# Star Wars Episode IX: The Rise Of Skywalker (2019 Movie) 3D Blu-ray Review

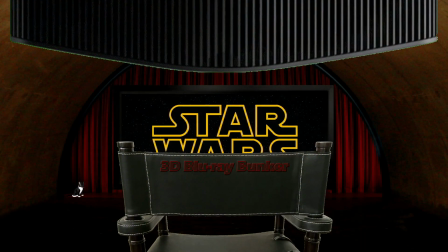3s
Hello and welcome to the 3D Blu-ray Bunker. This is a place for us die-hard fans of 3D where we look exclusively at 3D Blu-rays, not to review the film itself,
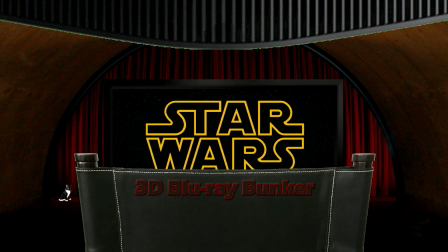12s
but to have a close-up look at the film's 3D with some thoughts about how well it works.
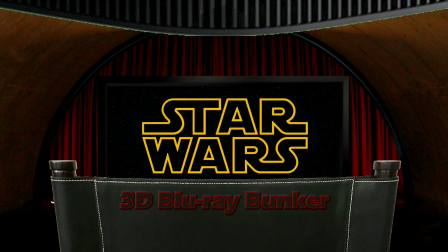16s
And today we're looking at the final Star Wars saga film,
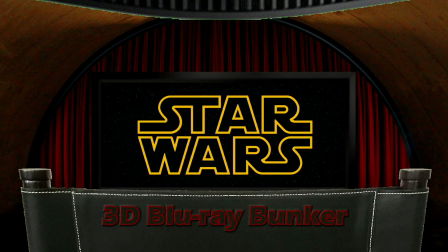19s
and what I strongly suspect will be the last ever Star Wars film to get a 3D release, The Rise of Skywalker.
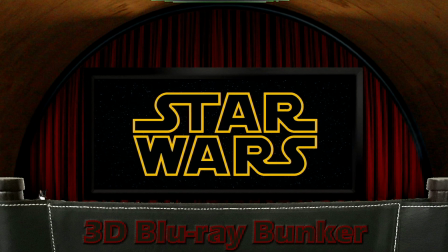25s
And like all of them, this is post-converted 3D, not natively filmed.
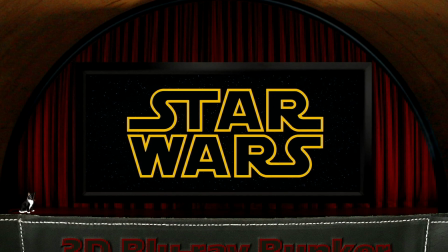29s
I think it's generally accepted amongst Star Wars fans that the best 3D was in The Force Awakens and the worst 3D in Solo,
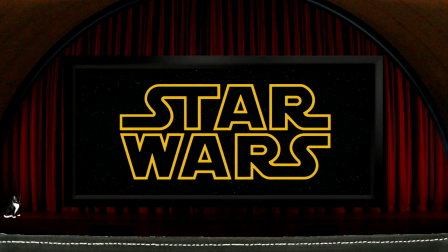37s
with the other three sitting sort of somewhere on the scale in between them. From my point of view, up to the release of this disc at least,
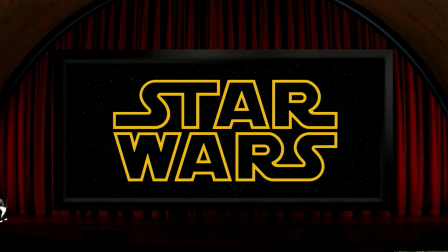44s
that scale of quality saw Force Awakens very significantly at one end, and the others all grouped relatively closely together at the other end.
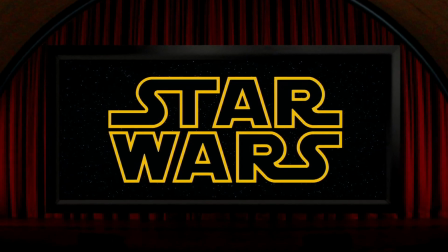51s
So where does Rise of Skywalker fit in?
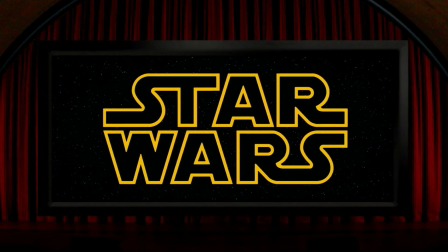54s
I've recently watched all five on the same system at home, which I think allows for a better comparison than seeing them at various different cinemas over a period of 4 years.
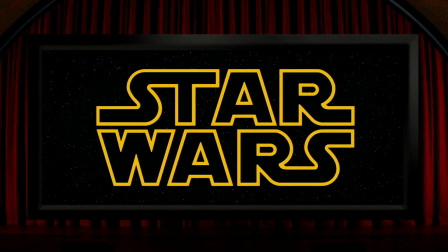62s
So I think Rise of Skywalker does a few 3D things quite well, but because it had the same director,
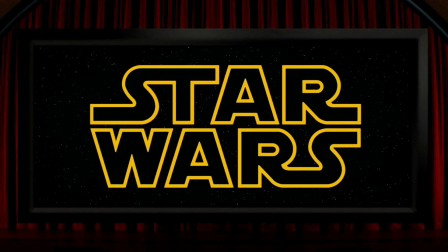68s
I can't help drawing plenty of comparisons to The Force Awakens, and unfortunately, I think these are never in The Rise of Skywalker's favour.
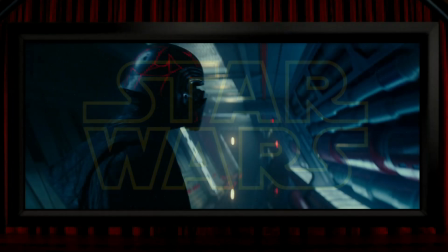75s
Something that the first film did a lot of was show loads of depth in a lot of those Star Wars spaceship corridors, and that's something that this film really doesn't do. We either very rarely get these views down the corridors, or when we do,
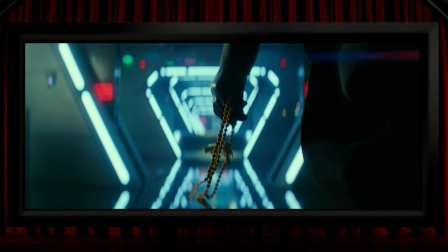87s
there's often a very shallow depth of field in the focus this time around, so the shot's just not so impressive. There's one quite nice camera move along the length of one corridor, so there's some feeling of 3D movement here, but I think it was done much better in the first film.
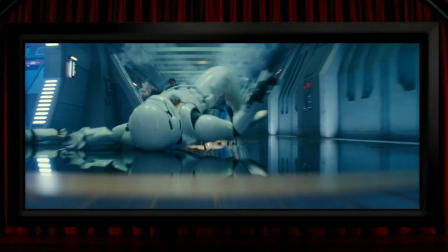100s
Another comparison is when the action is set amongst trees.
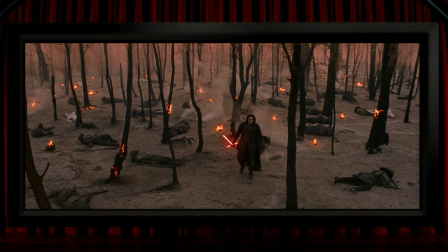103s
There were some very good 3D moments within the trees in Force Awakens, but the 3D in this short scene is much weaker and less effective. Abrams even never does the obvious shot in this film with a lightsaber like he did first time around.
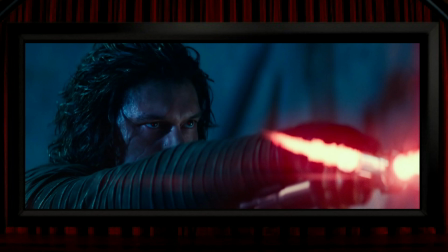115s
So here, for example, you've got Kylo Ren's arm popping out of the screen, but this scene doesn't let the lightsaber do the same, which is maybe odd.
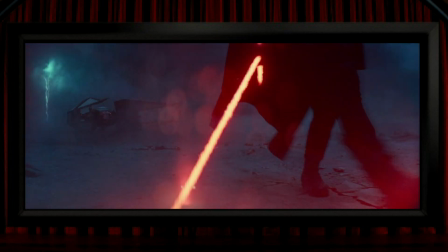122s
And it stays behind the screen here too, with those blobs on the camera lens being placed at about the screen level.
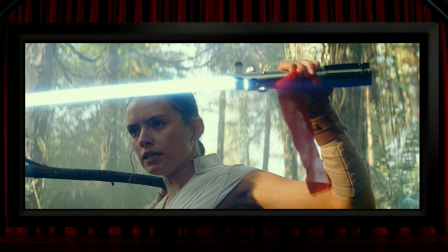127s
Even during the fights or Rey's training, they're never really placed in exciting 3D space,
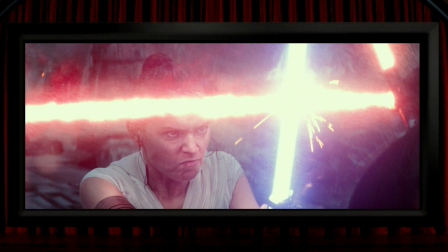132s
and the framing always looks a bit wrong for 3D, with them breaking out of the boundary of the frame most of the time.
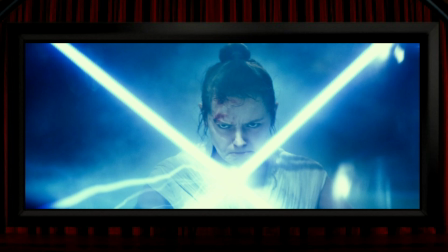137s
Maybe the most surprising moment from missed lightsaber opportunity is this kill, which to my mind could have been a really fun piece of 3D if it had been much closer up, but as it is, there's nothing really of any interest from a 3D point of view in this shot. There's a shot he used a few times in the other film of ships coming from behind the camera and flying into the screen, which we get once or twice here, and it's quite effective,
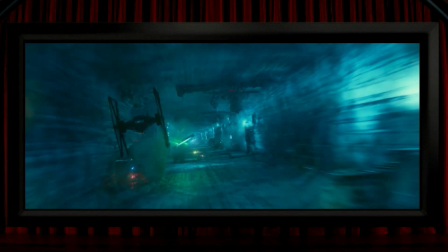157s
again with the 3D giving them that feeling of flying overhead. Something this film seems to do much more than Force Awakens is use a lot of very quick editing, more like the other Disney Star Wars films, and this is something that I think is almost always detrimental to good 3D.
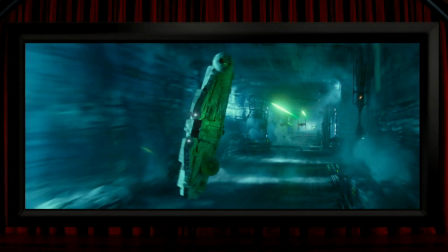171s
So shots like the ships flying through this place ought to look great in 3D, but these are split-second shots, so there's really no time for the 3D to work well. And it's the same sort of thing, even worse really, flying through this red space cloud.
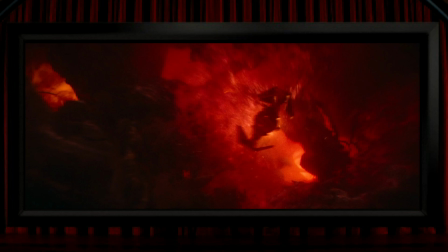183s
Again, there's scope for this looking great in 3D, but it's super fast movement here in a very brief shot, so that's just not good, unfortunately.
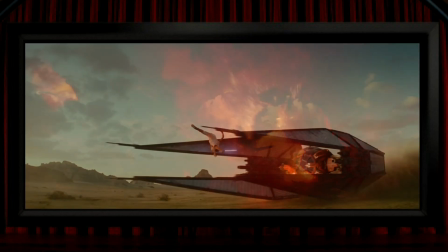190s
There's a tiny bit of slow motion, which I think is almost always very beneficial to good 3D,
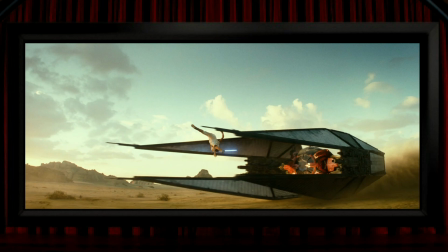195s
so this attack on the ship here looks pretty good because you get a good chance to appreciate the solidity of it,
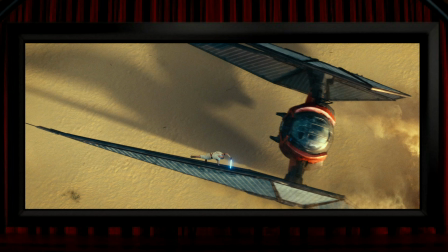200s
even if the 3D isn't all that strong. Brief moments of 3D can, I think, work well under certain circumstances, like when they come as an intentional jolt rather than being just quick edits within a scene.
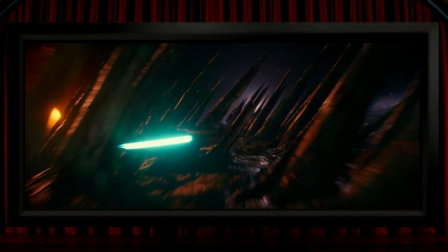212s
So this moment during Poe's lightspeed skipping sequence is quite effective as we suddenly cut to these rock cones. This sequence could have had much more fun with 3D though, as he skips from place to place, because the next location they immediately jump to has these structures that could look good in 3D,
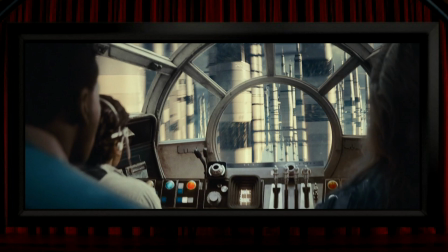226s
but we don't get that view of them, so the only thing in 3D space here is the Millennium Falcon's cockpit. And then the third place he jumps to has very little 3D fun. It actually looks like he's arrived on Arrakis, presumably as a nod to George Lucas having pinched the desert setting from Dune for Tatooine way back when.
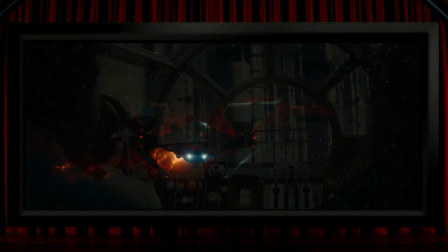243s
Another brief moment that works quite well is when Kylo's ship pops out of empty space, which is quite a nice move into negative parallax for fans of pop-out.
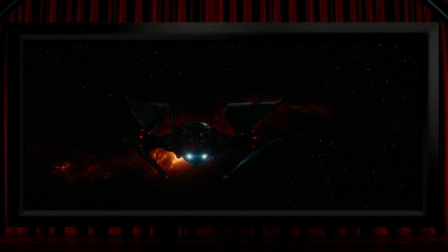251s
And the film does have quite a few pop-outs, from the very standard gunshot.
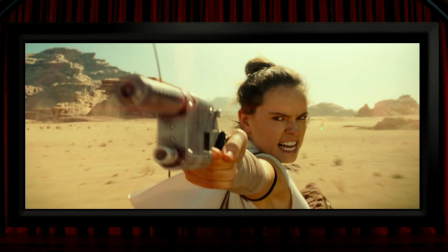255s
I think all of the Star Wars 3D films, along with pretty much every other 3D film featuring guns, had a few shots like this, and these are all fine.
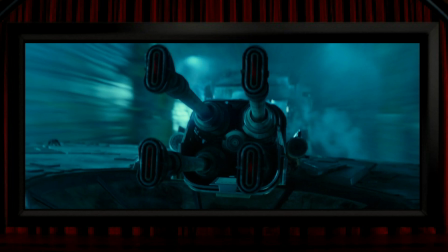263s
Or more impressive than these is a nice view of the Millennium Falcon's guns popping away out of the screen, even if this is another one of those sub 1 second shots that I think is much too quick to satisfy. And Star Wars being Star Wars, there have to be characters reaching out, so Rey does that here,
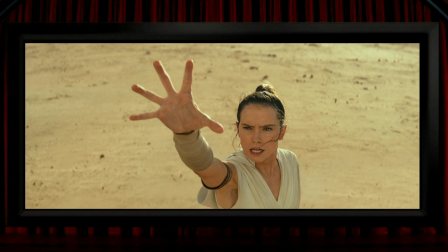279s
with her arm coming out of the screen, although the camera move here goes on to cut her hand out of the frame as it moves in closer, so it's not exactly top drawer 3D framing. And Kylo Ren has another reach out moment too, and this one is kind kind of interesting,
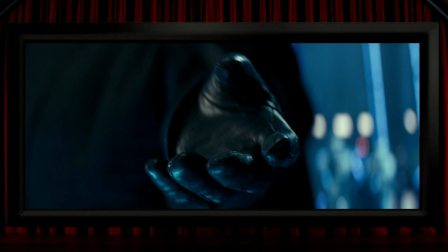292s
because in Force Awakens I think he reached out with his right hand, but here he's doing it with his left hand. I say interesting, and I know it doesn't sound like the correct description at all, but I do quite like the way that it's basically a mirror of the shot in Force Awakens, and more so because there's another mirrored pop-out shot.
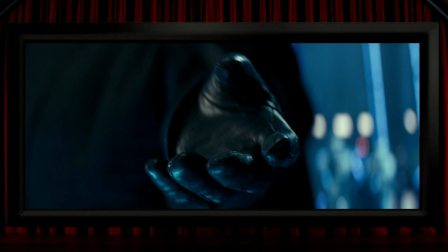307s
If you've seen Force Awakens, you'll remember the awesome shot of a Star Destroyer, the film's absolute standout piece of wild 3D. Well, this film's most blatant piece of 3D is almost a mirror image of that shot.
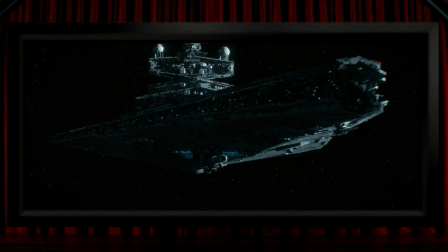318s
I don't think it's quite as good here as the ship moves towards the camera and out of the frame. It's still pretty excellent though. But then as we move down to the significant thing, which is the big gun underneath, that gun remains in positive parallax, which is a bit of a shame. Although on the plus side, we do then cut back to it,
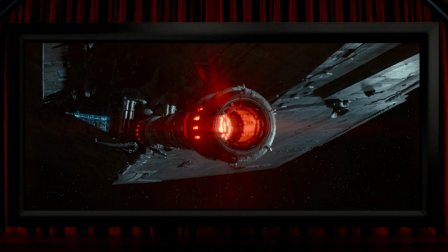334s
this time close up and poking a good way out of the screen. There's a sequence set in a snowy place where the snow flurries around to varying degrees of 3D success.
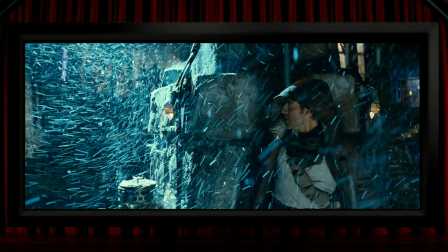343s
Sometimes it looks quite good, other times maybe not so much, and here it actually looks like some of the snow is in the same 3D space as Poe's head. The film does feature a few shots where things stretch deep into the screen. So for example, there's this massive chain-like structure which looks like it goes a long way back into the frame,
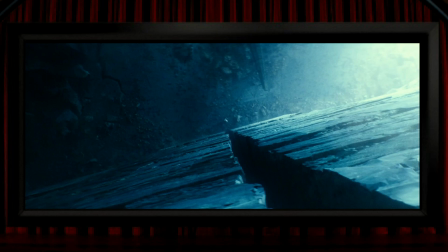359s
or this top-down view on a gigantic wall is pretty nice too, and there's a similar top-down view sailing towards and into this huge structure,
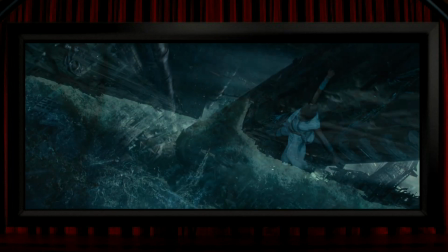367s
and there's a classic view down on someone in a dangerously high up position which works well,
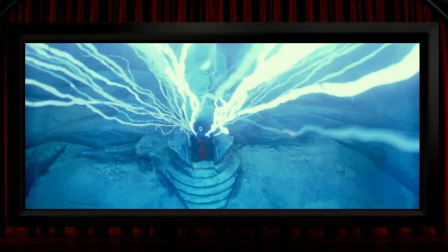372s
and there's a nice bit with old Lightning Fingers doing his party trick in good 3D space, and it's a scene that works well from a couple of different views,
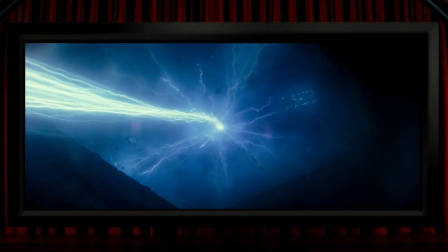379s
so that was decent of him to help the 3D along. And I think these strong 3D views, along with that Star Destroyer and a nice shot of some space rocks drifting around the screen and towards us,
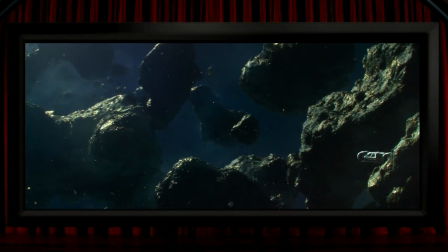389s
are amongst the film's best uses of 3D, although they don't really add up to more than about 60 seconds of the film's 2-hour plus running time.
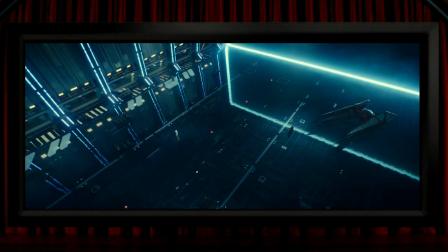397s
As far as more subtle uses of 3D go, I really only noticed one that I liked a lot, and it's this view down on the hangar floor, where you can quite clearly see the depth in the reflection of the hangar's ceiling. It's one of those moments where it feels like the conversion went the extra mile to do something impressive and interesting,
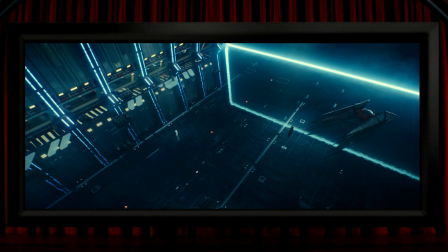414s
when they could just as easily have not bothered and no one would have particularly noticed. And maybe they did that by way of apologising for some of their less impressive work, because this film does have quite a few conversion errors.
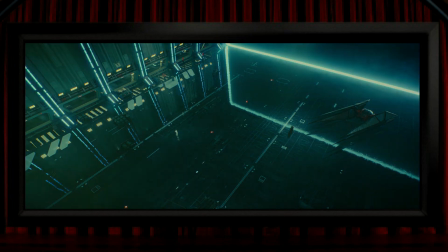425s
There's an, at first, great shot where the camera moves through large leaves towards Rey,
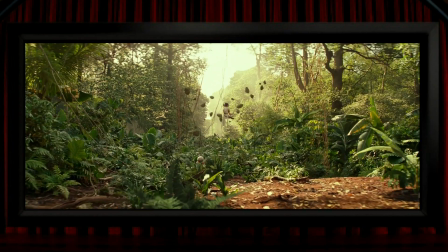431s
and those big leaves are moved through 3D space really well.
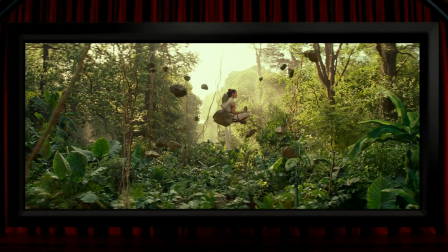435s
But the tree branches and leaves to the left and right of the frame are ripped apart by bad conversion.
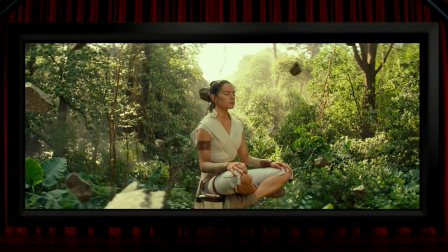441s
And this isn't really nitpicking, as errors like this do tend to jump out of the screen. Also, it's a real shame that nothing interesting is done with the rocks she's levitating.
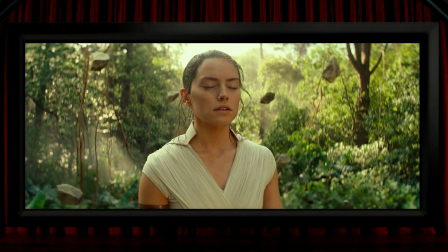449s
You'd have hoped that maybe several of them could have emerged from the screen.
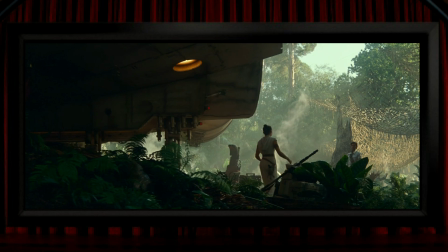451s
There are a few other problems with the foliage, like here it pulls part of the Millennium Falcon's structure into the same 3D space as the grass. And I always think if you're going to shoot scenes amongst dense foliage in a film that's going to have a post-converted 3D treatment, wouldn't it make sense to hire in a 3D camera rig just for a few days to get those shots?
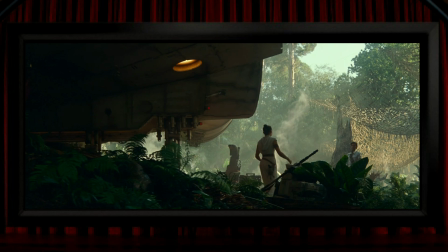468s
I'm sure that the accountants have good reasons for not doing that, but it's a shame as these shots end up just looking nasty.
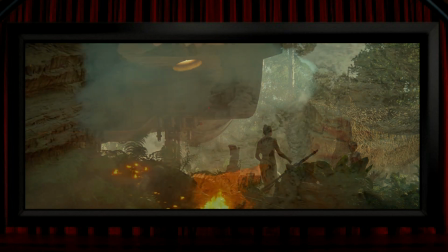474s
There are a few other similar problems, like the smoke here pulling the rock face into the same 3D space as the smoke,
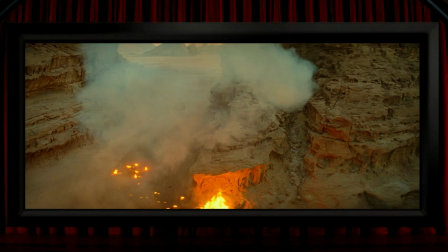479s
or maybe the most egregious conversion error is a shot where Finn and Poe walk down a hill and the field is warped into a very strange space.
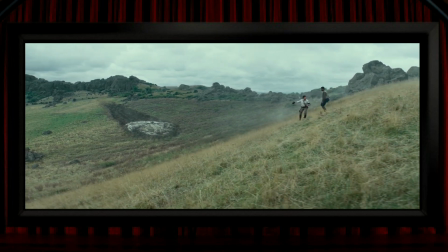487s
It just does look all a bit shoddy.
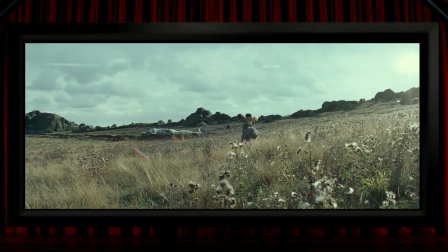489s
In fairness, there is one view with some thistles or something like that where they're placed quite nicely in the foreground, which gives a pleasing three-dimensional framing to the shot.